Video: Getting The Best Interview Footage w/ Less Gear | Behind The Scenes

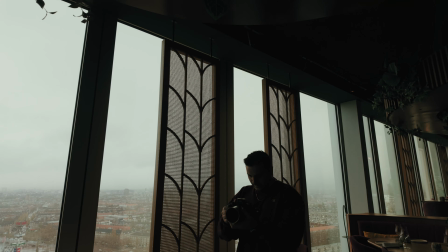498s
I want to make sure that I have the best framing possible, the best location. Right now Michael is sitting as the test subject.
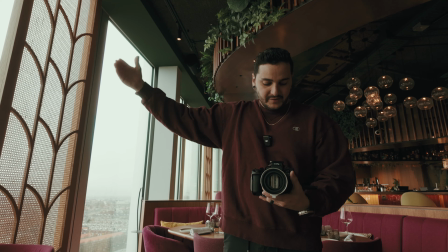506s
We're going to use whatever window on the side as motivated light.
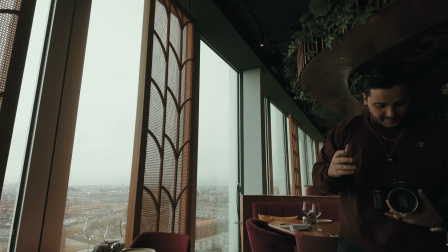512s
So we're going to place a light right there. And I'm trying to keep the camera on the shadow side.
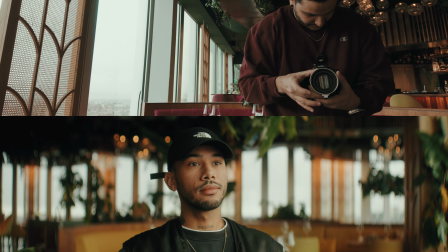518s
As you can see, even this looks really cool. But we're just trying to find the right framing.
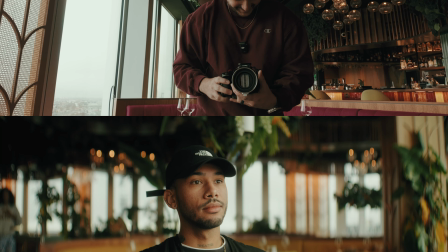522s
Oh, that looks so cool. Oh, that looks, bro, that actually looks so sick. Now we are trying to get specific lights in the restaurant on or off, which is a huge deal. Whenever you can utilize the lights in your space, I would have to like set up all these lights to even remotely get this kind of look, and it's crazy because they have like access to those, the backlights, all that, which inherently creates texture in the background. I won't even have to set up lights over there.
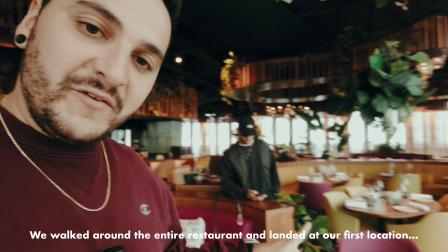549s
So it's really cool. Really, really cool. So we found our location. We're gonna be shooting in this direction.
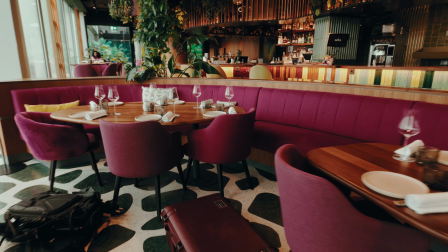555s
Whenever I get to location, I try and find just my area to put stuff in and make sure I'm not in the way of whatever's happening. There's all of our gear for the day, and we're gonna get to setting up and making sure this looks as cool as possible.
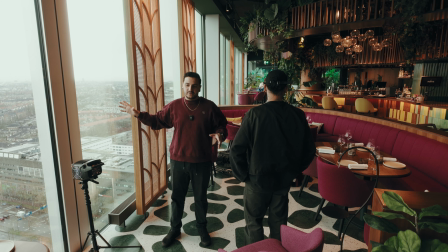569s
We have this window here. That's gonna be our motivated light source, because there's windows all around the building, so it'll make sense when we're shooting.
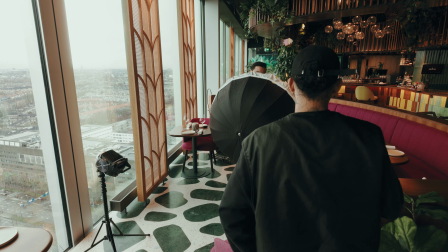577s
I'm thinking about taking the exact angle of the window to place my light.
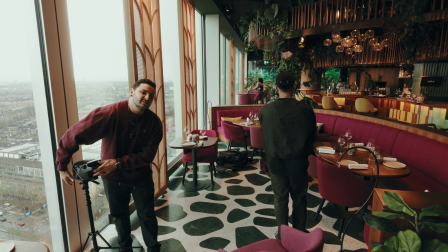583s
Obviously I might divert from it a little bit, but our biggest thing is gonna be creating shadows because there's so much light in this place.
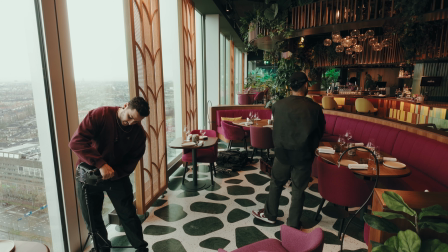588s
Might have to use some like negative fill and stuff, which I'm assuming you know, but if you don't know,
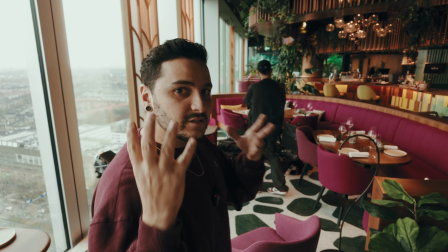593s
that's just like a black reflector or black anything just to create more shadows. for angles because I usually do get asked this.
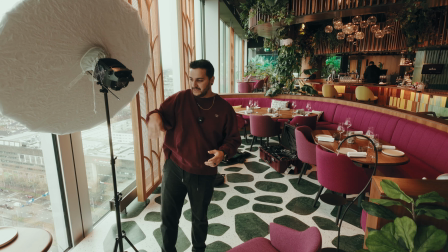601s
I try and get pretty high and facing downwards. That's probably a reaction because I'm used to filming myself with glasses.
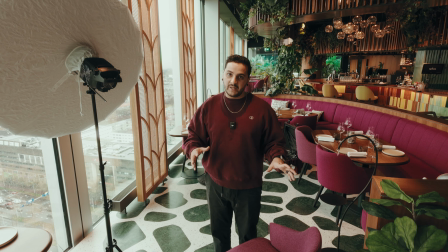608s
So that's usually how you avoid reflections. You get as high as possible and down.
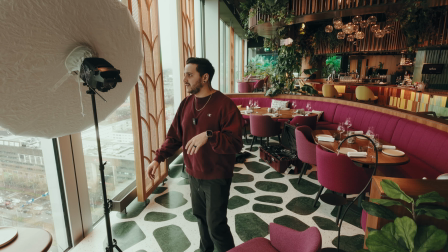613s
And it also covers up some double chin stuff because you get a nice shadow underneath the chin. You don't want to go too much because then you get raccoon eyes, but seems good enough.
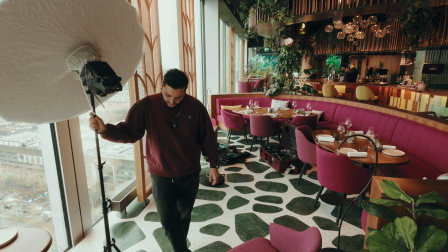621s
It's not going nowhere because of these really wide base leg light stands,
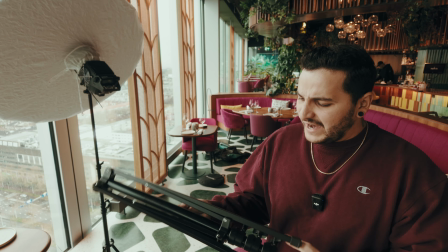626s
which I'm sure they have like better ones than this, but I found these. These are just sick, dude.
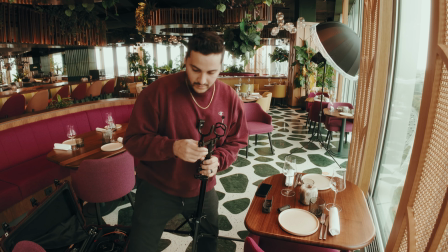634s
Like, that's crazy. That's so cool. This is a really cool, so you won't have to have like a knuckle and a whole thing.
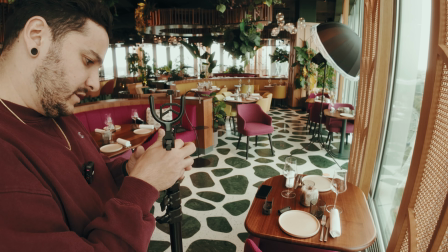639s
It's like all in one. It goes straight on the light stand and holds your bowl, which is obviously less gear, is a lot better for international travel, even national travel.
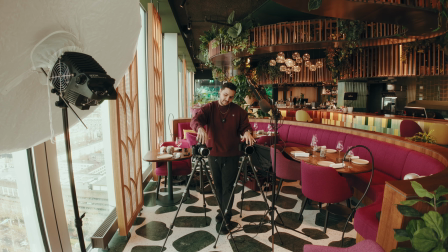648s
Here are my two angles. I have the Blazar Remus 50 and the Blazar Remus 85. We got the levels in the room to be where we want them to be. And by we, I mean me. And the sun, oh my gosh, the sun, it's cool, but it's also not cool. The sun is starting to peek through the clouds, which always looks nice, but then we have to have control of that, which we don't. So I'm trying to, just what happens when you film with a lot of windows. So I'll figure it out.
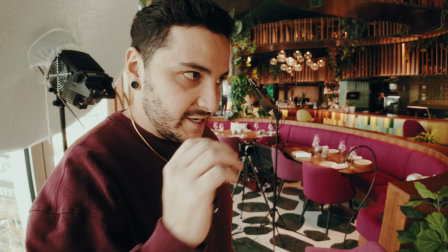678s
So audio, both cameras. I'll put the monitors so we can have wireless transmission, and then it should be good.
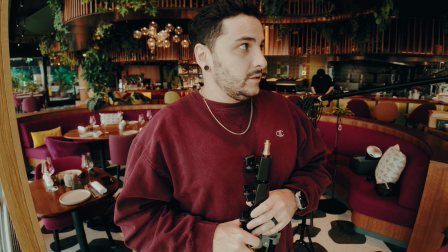686s
I am still gonna put up the gobo. Yeah, it makes sense. I'm gonna have the tree one because there's tons of greenery here.
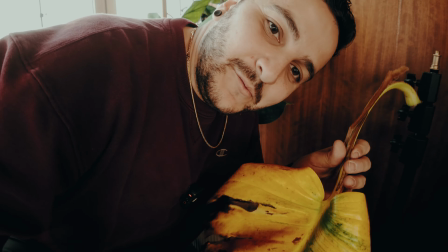697s
Also, it's the little things, like one of the plants in the background was kind of dying.
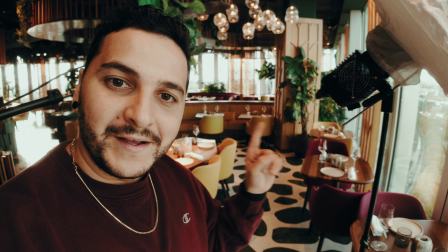703s
That one over there. Background had like tons of yellow leaves, so I took them out.
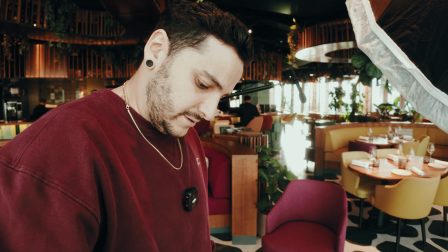709s
Just be mindful as much as you can of like your location. Obviously, I asked for permission to do that, but yeah. Looking like it's good.
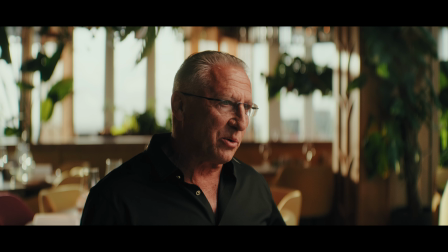722s
So we weren't able to film BTS for the rest of the shoot, and that's just because I'm just doing my job. We're international. We didn't have someone filming BTS. But I did want to use the rest of this video to talk about certain things that I wasn't able to cover.
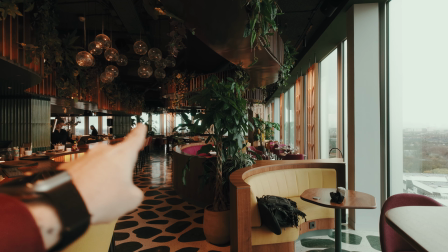734s
I didn't want to just do a voiceover.